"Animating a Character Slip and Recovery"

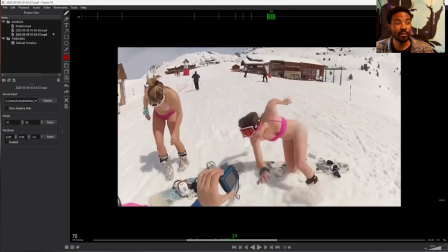So I like taking a moment to compile, well, either, recording my own reference and doing it a bunch of times and figuring out what works for me,
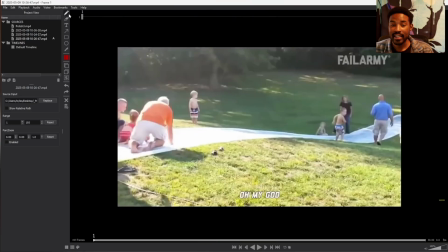or looking at this reference that I find and seeing what are the common factors,
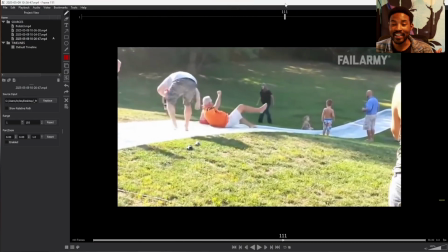what are the things I need to keep track of, what is the cog doing when my character is falling, where are the legs going, are the legs going out? This is what it looks like, both legs going out while the cog stays the same.
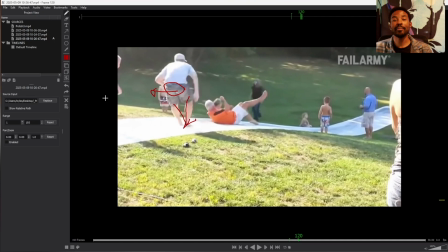But again, I do recommend you recording your own reference, because while studying reference and doing drawovers is an important part of the process, creating your own reference and having yourself slip and fall or recover if possible in a believable way
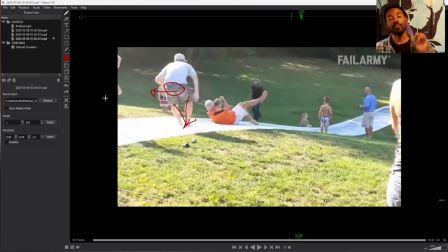serves more than two purposes. So the first purpose is, you get to feel out that motion. You feel it mechanically, so you can gain a better understanding of it that way by doing it.
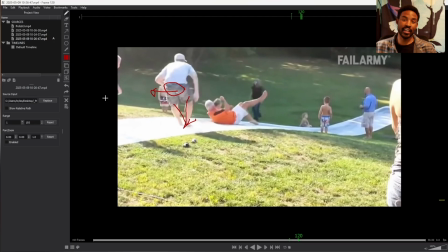And another thing is, and you can get that from this reference as well, is being able to notice things from a natural performance that you may not have noticed otherwise if you just went ahead and you did it.
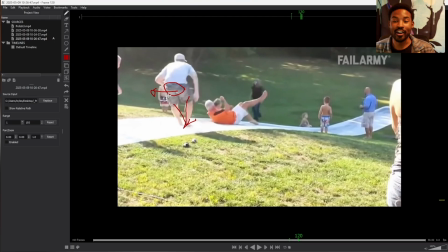Doing it yourself is even stronger because you get to feel those things, and it's great. But enough about planning. So that takes me to my next step, which is blocking. And actually in my planning phase,
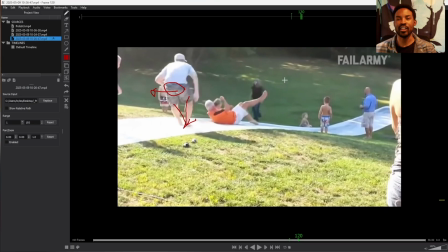I just also decided that I wanted to do like a game-like loop where the character starts off confident, loses their balance, gets scared, and then catches himself and regains their confidence.
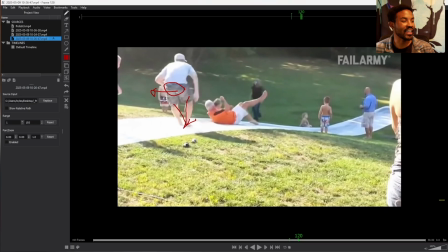And actually, I had another reference that I liked that made me want to go with that idea.
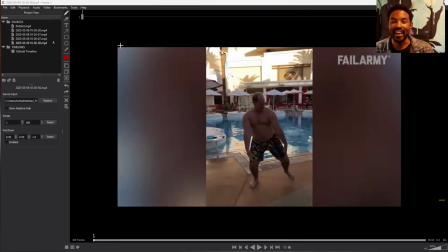This guy looking so confident before running off and trying to recover and falling into the water. So anyway, enough about that. Let's hop into the blocking. So let me open up Maya.
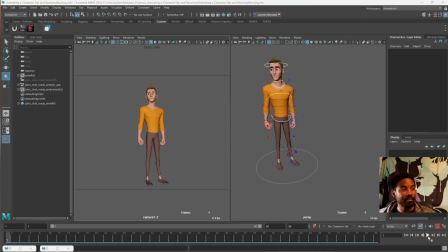All right, so here in the blocking step, you know, my animation looks a little bit like this. Not much of anything. The point of blocking isn't the way this looks in motion. The point is to get all your key poses in,
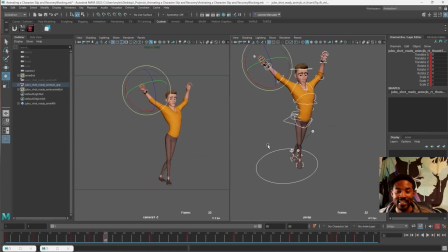and making sure that it kind of makes sense when you pop on through it like this. And I felt like it did at this point. So getting in this slipping pose like this, I'm paying attention to things like the silhouette,
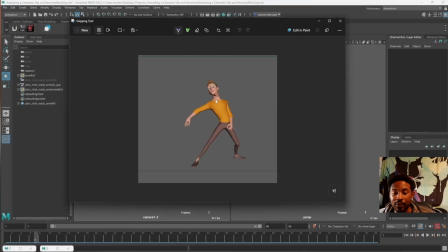and the way things are posed. Of course, I'm looking at my line of action. I'm looking at, you know, this arm, this, like imagining,
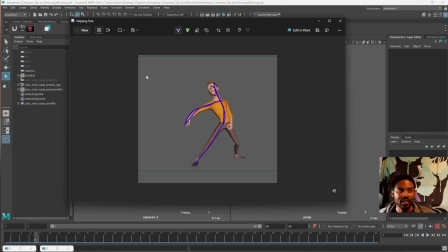well, just really getting this motion, this pose feels like it's moving to me. As this leg moves out, getting this feeling of this arm sticking out, getting that, being informed by your reference and knowing that,
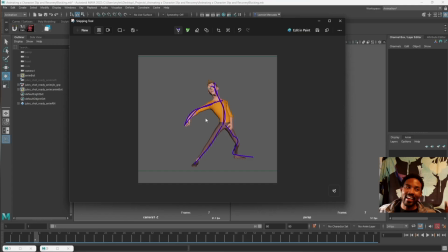okay, yeah, in my reference, I want to take that idea that he's gonna stick his arms out to try to regain his footing. And when I make my pose, looking at, you know, this negative space here, where things aren't are just as important as where things are.
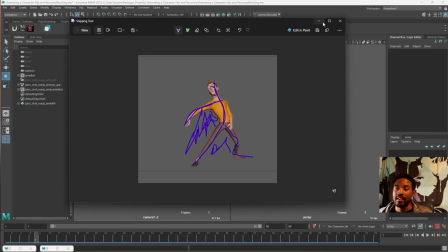So negative space, you know, getting posing in like that.
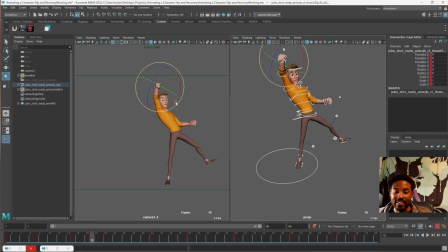Getting like my ideas of, okay, he's worried here, or he's like mostly surprised at this point is the idea I wanted to get across. The open eyes and the agape mouth. And then I wanted him to go from surprised to worried.